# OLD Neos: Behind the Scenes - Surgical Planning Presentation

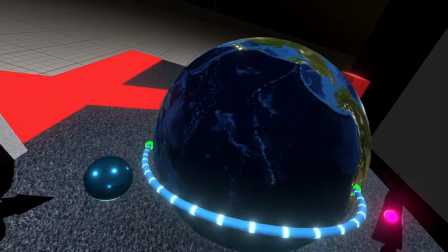[4:05]
So I might have to make two materials. One's going up, one's going down, and then it all synced up across there.
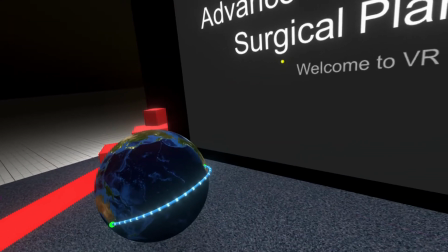[4:12]
Very simple thing. And then that sphere globe came from Neos Essentials as well.
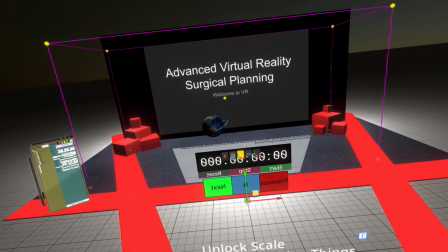[4:17]
You'll notice when we change slides that the cubes come with me.
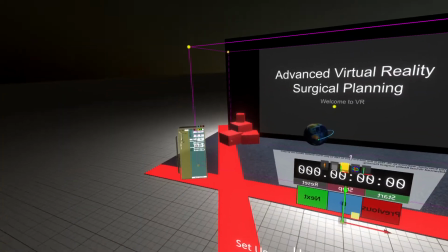[4:21]
That is because a couple of the slides I didn't want these cubes, so I had to put them on every slide.
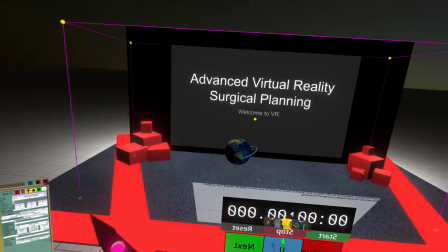[4:26]
I would probably do that differently in the future. I added the red cubes because I don't know. Whenever I watch TED Talks, and I do watch a lot of TED Talks, there's always red cubes around.
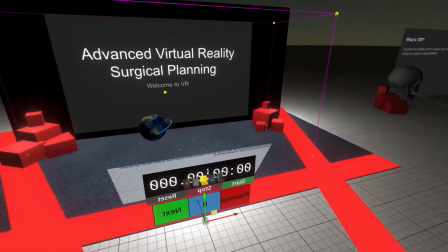[4:33]
And I'm like, let's have red cubes.
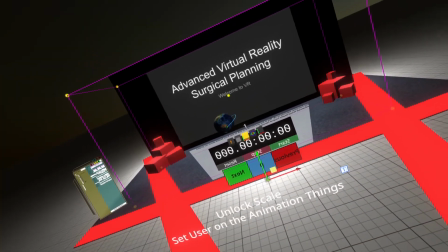[4:35]
Additionally, these red runways, as I call them, those are the approximate locations of where the camera is, and they were useful for framing.
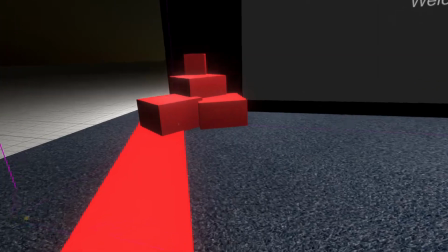[4:44]
That's also why the red cubes were there. They also helped frame stuff. I knew that if I was on the red, I most certainly wouldn't have anything on display on the camera here.
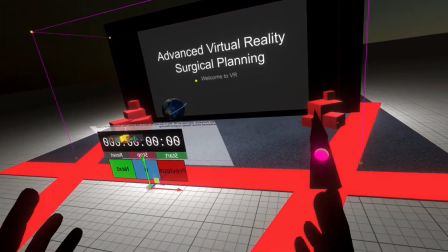[4:52]
So there, and there. There was no, there's no data that can be shown on the camera if it's on those red lines.
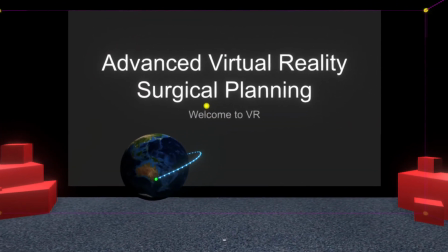[5:00]
You can see that if I just go to the camera anchor for a moment. So now we're back how you would be in a presentation mode here. And you can see here I am in camera, and then the moment I'm on these red lines, I'm not on camera.
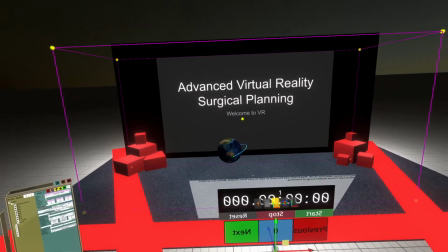[5:15]
So that was just there. It's a common thing that you do in stage things as well.
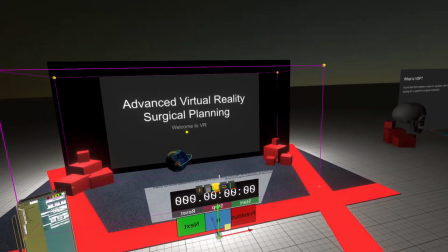[5:20]
You kind of sort of identify the areas where people shouldn't step.
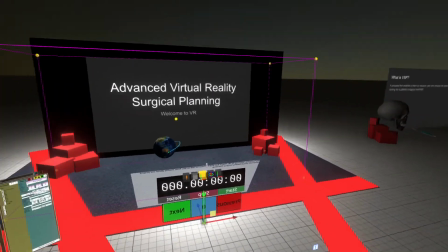[5:23]
Usually it's a lot less violent than this, but hey, it's VR, so we can make really big, bold things and be easy about it.
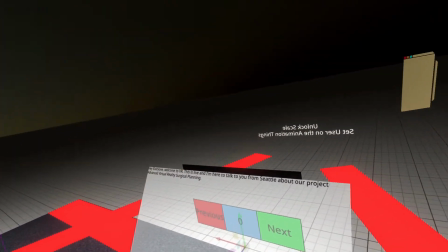[5:31]
There's also a stopwatch at the front here. That's just so I knew that I wasn't talking too fast or too slow.
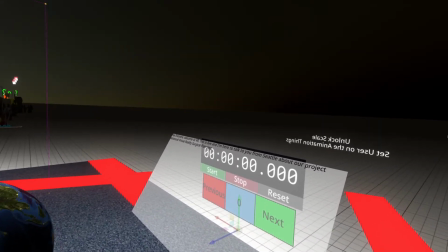[5:36]
It used as a sort of a timer beat to make sure that I knew I was going through there.
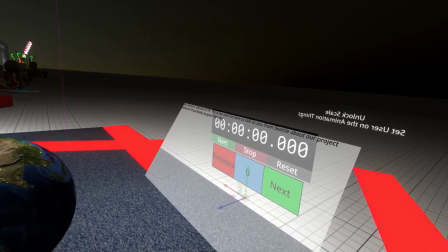[5:40]
I did also briefly consider having a metronome track going off.
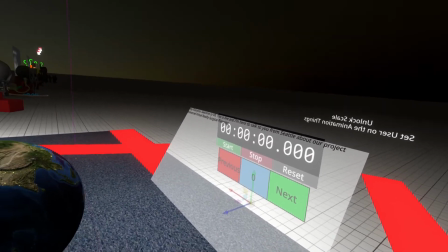[5:44]
I was watching, previous to this, random anecdote here, I was watching a couple of videos from stage singers or stage musicians,
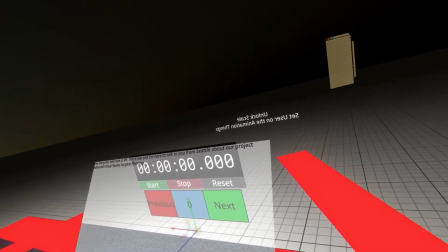[5:52]
and they always have those in-ear monitors, and I'm like, what's on those tracks? And so this video actually sort of played the audio, and she talked it through.
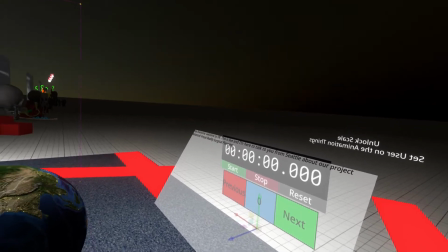[5:59]
I can't remember who it was, won't be able to find a link, so I apologize for that, but she talked through how there was a constant metronome going off, which enabled her to sing on time,
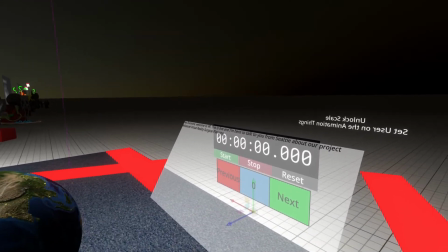[6:07]
and that someone on that track would then cue them into the chorus or the verse, so that they knew when everything would hit at the same time.
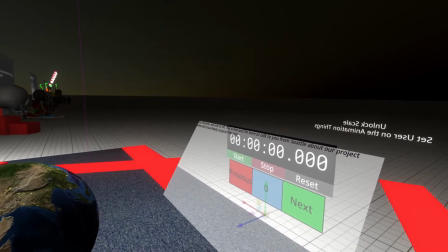[6:14]
For those people who are running those in-ear monitoring tracks at stage events and things like that, thank you so much.
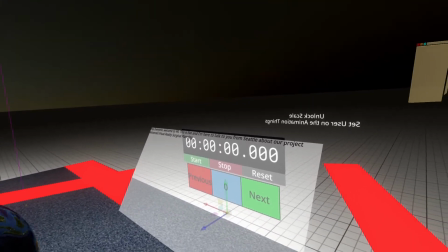[6:20]
There must be so much effort that goes into just keeping everything on time there and speaking to your performers, so thank you for doing that.
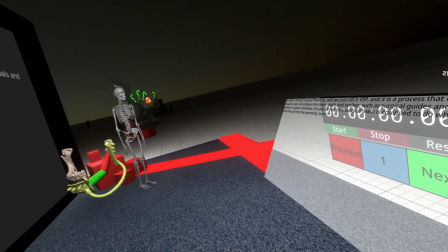[6:26]
That was my version of it, though. Moving on, this next slide, nothing fancy here.
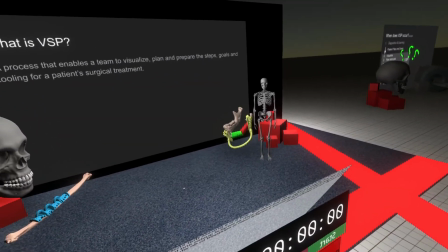[6:32]
We just have some models.
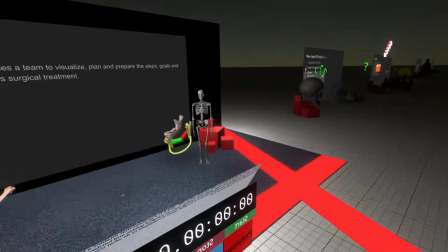[6:33]
Some of these are actually like the surgical stuff being processed, and then this skull is just a 3D artist's representation of a skeleton.
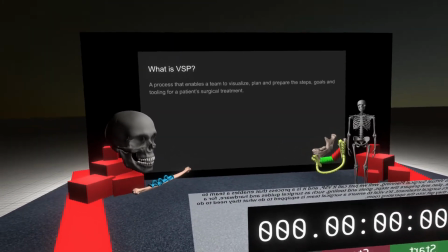[6:42]
It's not accurate. It does look a little bit alien if you know anatomy well, but it does for the good reason of like we want to avoid having patient data wherever we can.
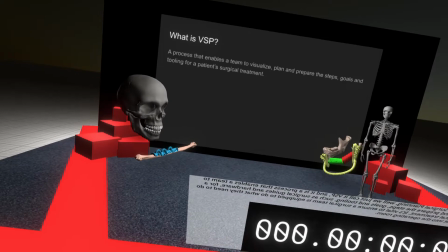[6:51]
I can't release any worlds, for example, that have patient data, so I can't release this world because this leg and that jaw is technically patient data, so I can't release that.
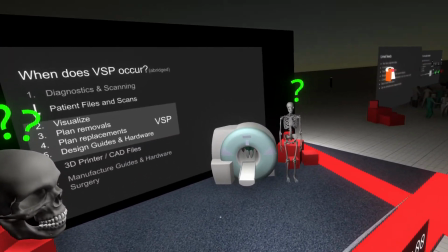[7:02]
Moving onwards, this slide, this MRI is just a model which a colleague, Hamish,
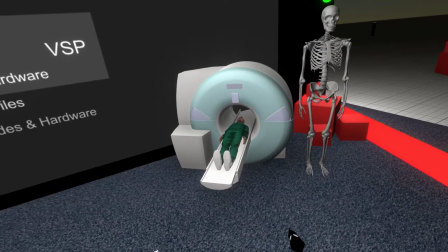[7:09]
SHFR, if you know them, found, and then I T-posed one of the Ready Player Me avatars from the Neos Essentials folder,
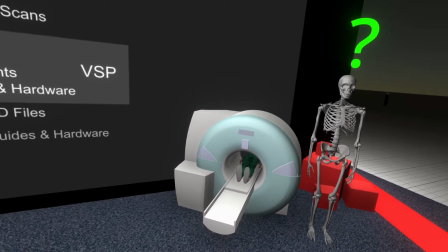[7:16]
and then I flattened the arms down, and you get a lying flat. And then this is just animated in and out with a ping pong driver.
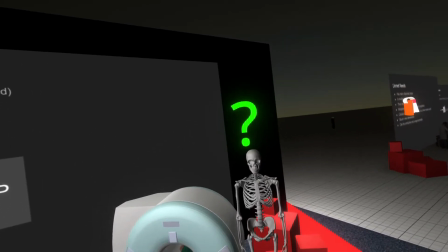[7:23]
These question marks are moving, a subtle effect there.
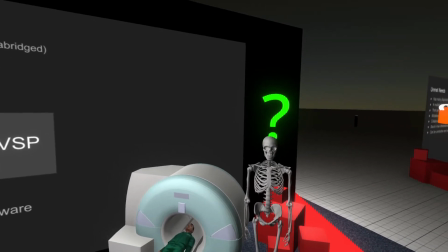[7:25]
That is just a wobbler that's designed on position space rather than rotation or scale space.
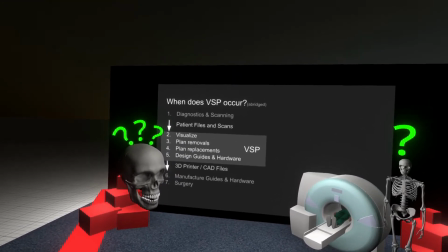[7:32]
That just like what I was trying to do here is really convince people that they weren't watching a static video.
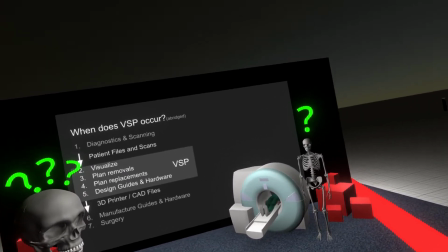[7:37]
We've had lots of feedback in the past that VR content is pre-recorded, and while the video you watched was pre-recorded, the live presentation was not.
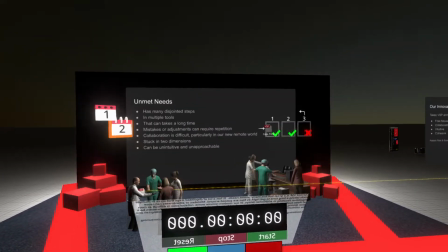[7:46]
It was 100% live over a Zoom link, so that's cool. This one I'm most proud of because of everything that happened here to get this working.
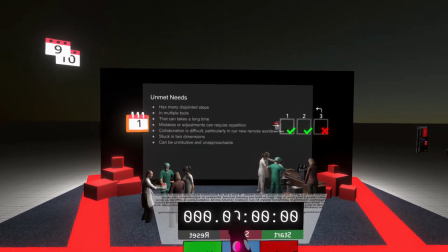[7:55]
A few people helped. I'll speak to them when we get to them. First of all, these avatars are part of the Rocketbox collection.
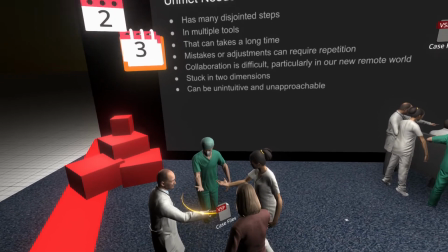[8:02]
I will link that in the video description, but you can also find inside my public folder, you can find Rocketbox avatars as I import them.
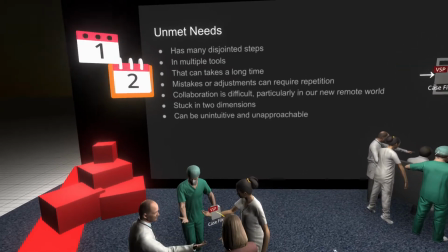[8:10]
The Rocketbox collection is fantastic.
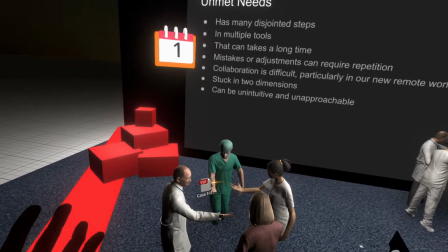[8:11]
All of the avatars are MIT licensed, which basically means you can use them for whatever. And they recently added blend shape support to all of them.
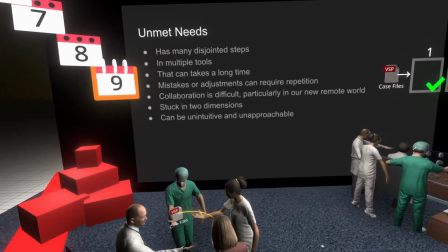[8:19]
And they've added, in my view, too many blend shapes because they've added like all of the IR kit blend shapes and a couple of other face tracker blend shapes.
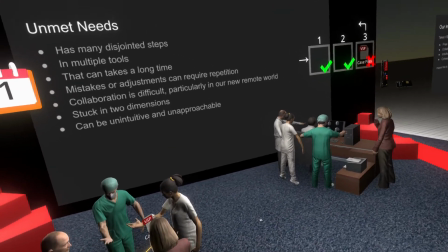[8:25]
So the blend shape list is something in the range of sort of 80, but it means that these are really dynamic avatars right now.
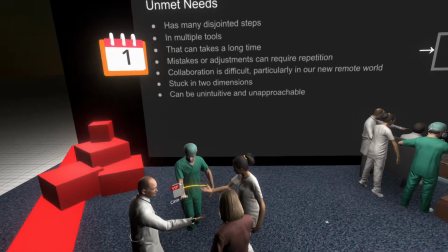[8:31]
They have all sorts of professions, not just medical.
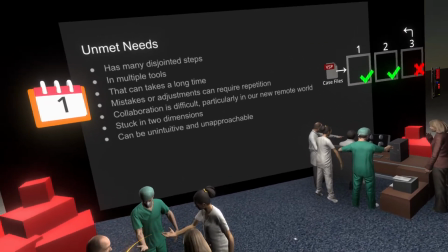[8:34]
There's business, there's construction, there's even like ambulance workers, fire brigade, a few children as well, and some animals.
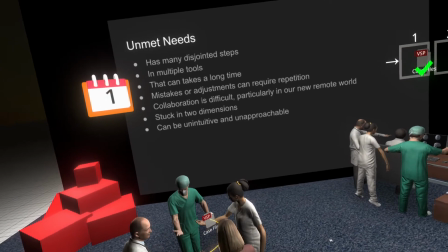[8:41]
I haven't really seen if the animals have face tracking blend shapes, but that's cool.
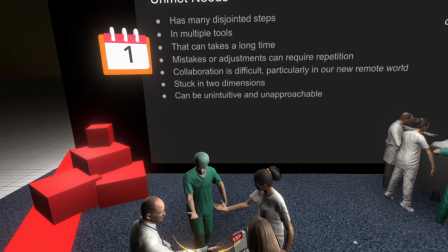[8:46]
So this visual here was meant to show how the steps of this planning of a surgery just
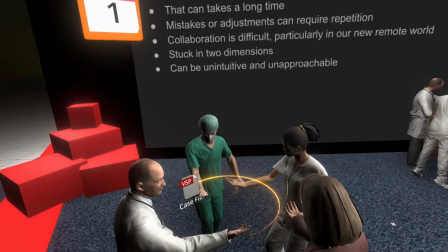[8:52]
go round and round and round and round and round because different people need to do different parts of it and they all need to be up in sync.
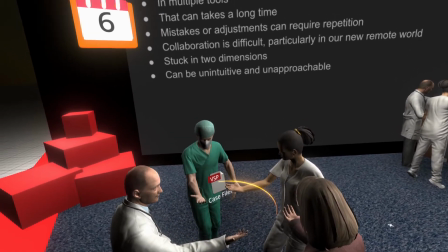[8:57]
And sometimes that's difficult. It goes through emails, meetings, and just keeps going. This is, I believe, just an offset spinner.
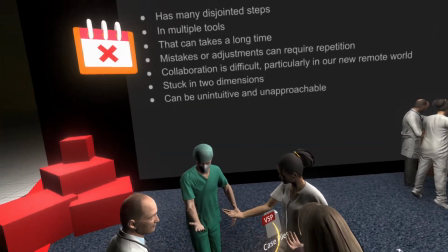[9:05]
The particle trail is just a regular particle I found in Neos Essentials that trails them.
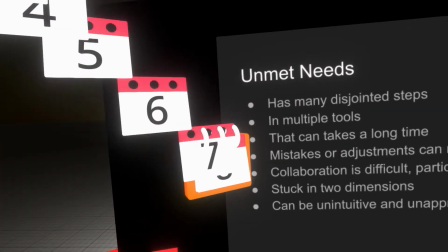[9:10]
Up here we have a calendar. I'm super proud of this one.
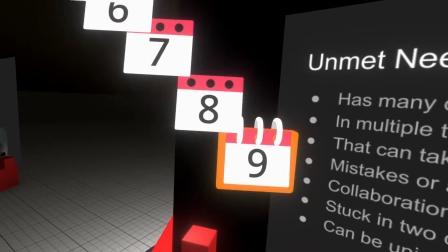[9:13]
This used a calendar asset from Sketchfab, which I then edited out in Blender to make the individual sheets duplicatable, and then there's a piece of text on them. These guys use a value gradient driver to animate up and to the left.
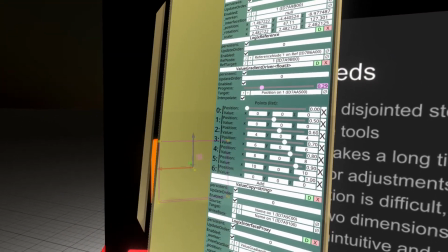[9:28]
That just specifies the sort of curve of the animation,
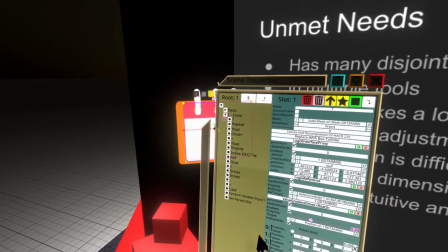[9:31]
and then the animation is driven using a cool system where I look at their index of child and I give them a delay based on that.
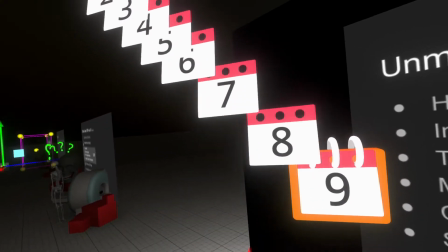[9:39]
So the first calendar date will go first, and then the second one will be a little bit after that,
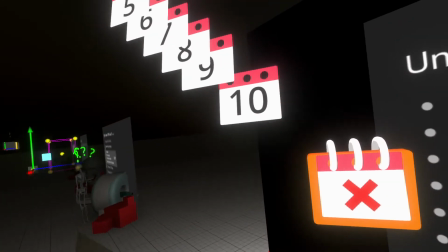[9:45]
third one a little after that, fourth one a little after that, and that's why they flow up like that.
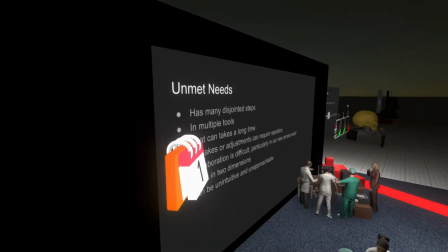[9:50]
Huge thanks to Beagle, who helped through my insanity here. We also used a object grid aligner to get a Z translation back this way.
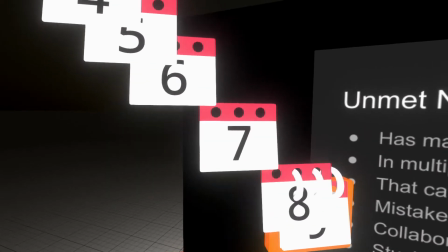[9:59]
I don't remember why we didn't use an axis aligner, but there we go. That was really cool to finally get working.
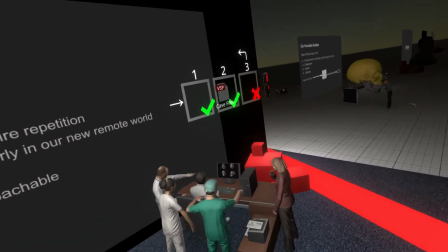[10:05]
It has a lot of effort to do so. Over here, again, this is just Rocketbox avatars.
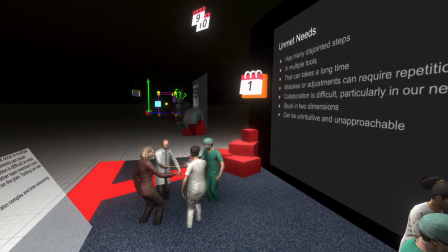[10:10]
These are all posed, by the way, using the statue creator that was made by Orange and a bunch of other people.
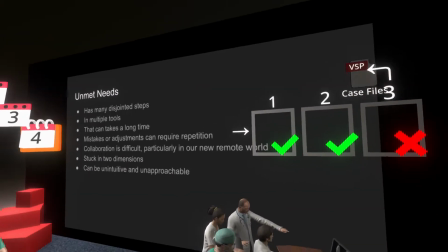[10:17]
I forget the credits, but it was one of the MMC winners. So it's been used everywhere for like, statues of people's avatars and stuff like that.
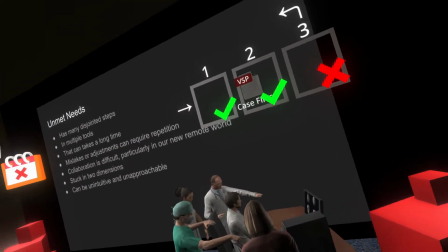[10:25]
But I realized it was also good for static posing. So I just did a lot of static posing here.
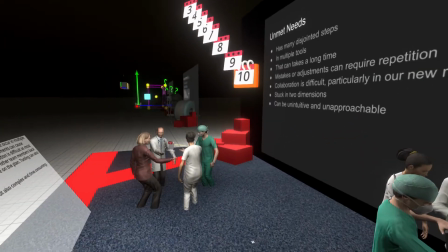[10:30]
You can turn off the base plate and then just position them round and round, and there you go.
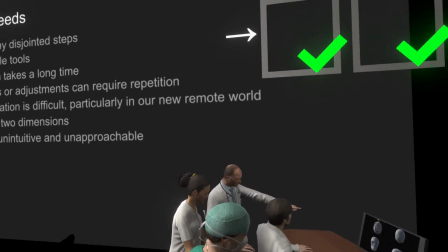[10:35]
So you can see here, this pointing was just me pointing whilst I was waiting for the statue camera to go off.
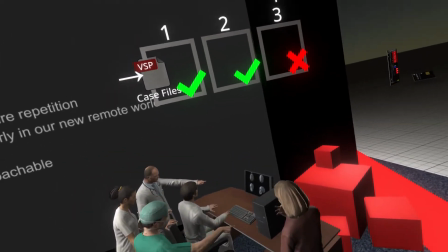[10:39]
This desk is just from Sketchfab, nothing crazy, although the links to all the assets will be in the video description.
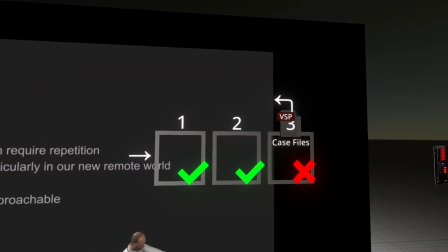[10:46]
Up here, we have another value gradient driver on this visual,
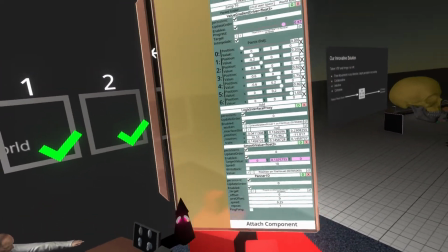[10:55]
which is here, and it just specifies, hey, go to all these points.
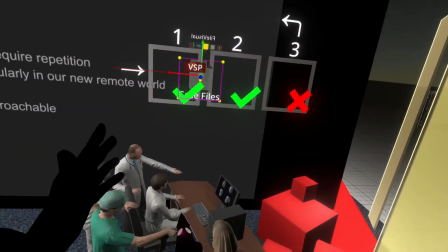[10:59]
So it's like down, left a bit, actually right a bit, right a bit, right a bit, up, and then it just goes between.
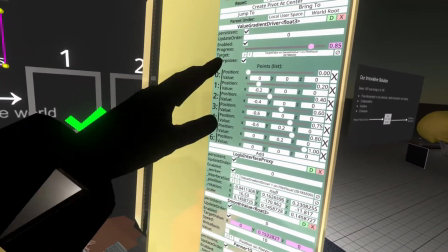[11:07]
The value gradient driver is good for this sort of thing. You can see the pattern here, and then a panner on that.
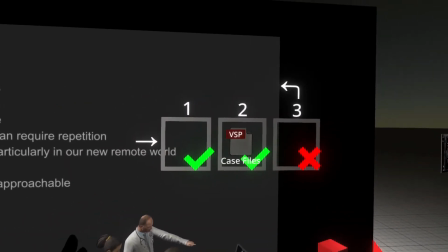[11:12]
It's really simple. This visual is meant to convey that each of the steps need to be done in succession,
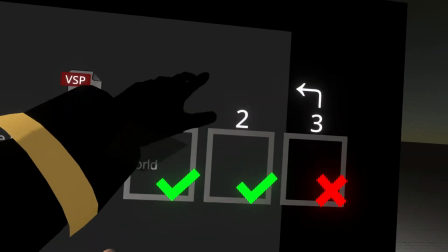[11:19]
and if there's a mistake somewhere along the line, some of these steps have to be repeated, and that actually happens, right?
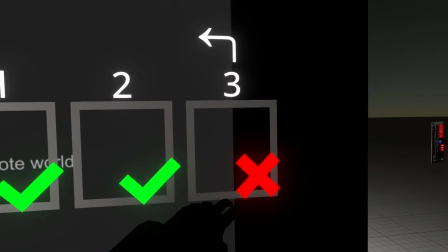[11:23]
So if they get all the way to the end here, and let's say, for example, the dental implants were
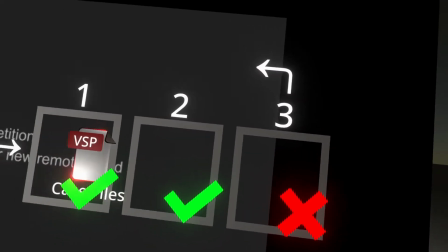[11:31]
hampering or butting up against some of the screws for the plate, that maybe have to go back around and redesign the dental implants, or vice versa.
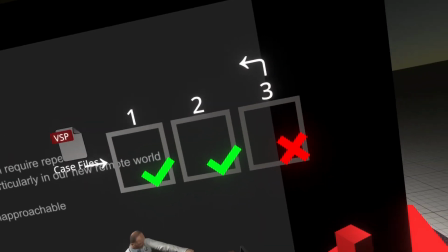[11:38]
And it keeps going round and round and round. And this is meant to show like, hey, these are the problems that we're solving.
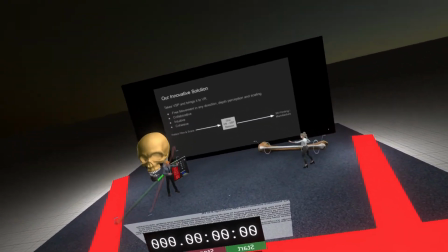[11:45]
This next slide is a bit strange because we can do this in Neos. This is actually the entire surgical system just ported into this world.
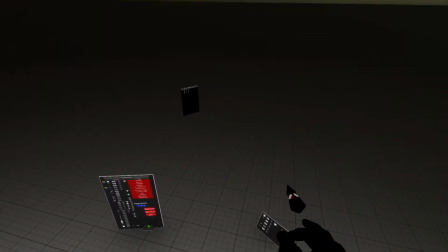[11:52]
The full stuff is behind. You'll see there's lots more control panels and stuff like that. So I just brought the stuff forward that I needed.
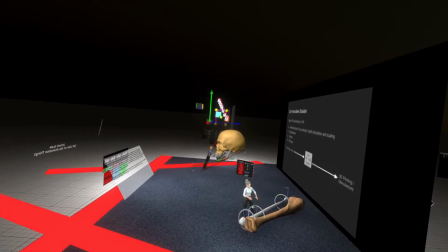[11:58]
This slide also moves backwards so that there's more room. I wanted to sort of open up the space a little bit and allow there to be those two actors there.
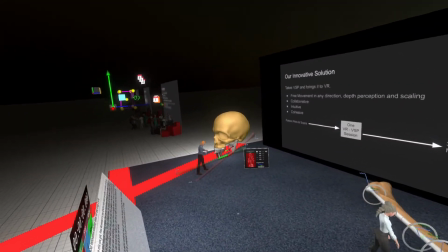[12:06]
These actors use guheheP's motion capture tool. That is a great tool.
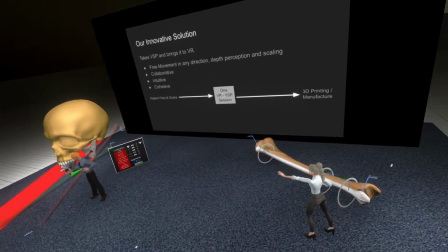[12:11]
People always say, like, how do you do motion capture, stuff like that.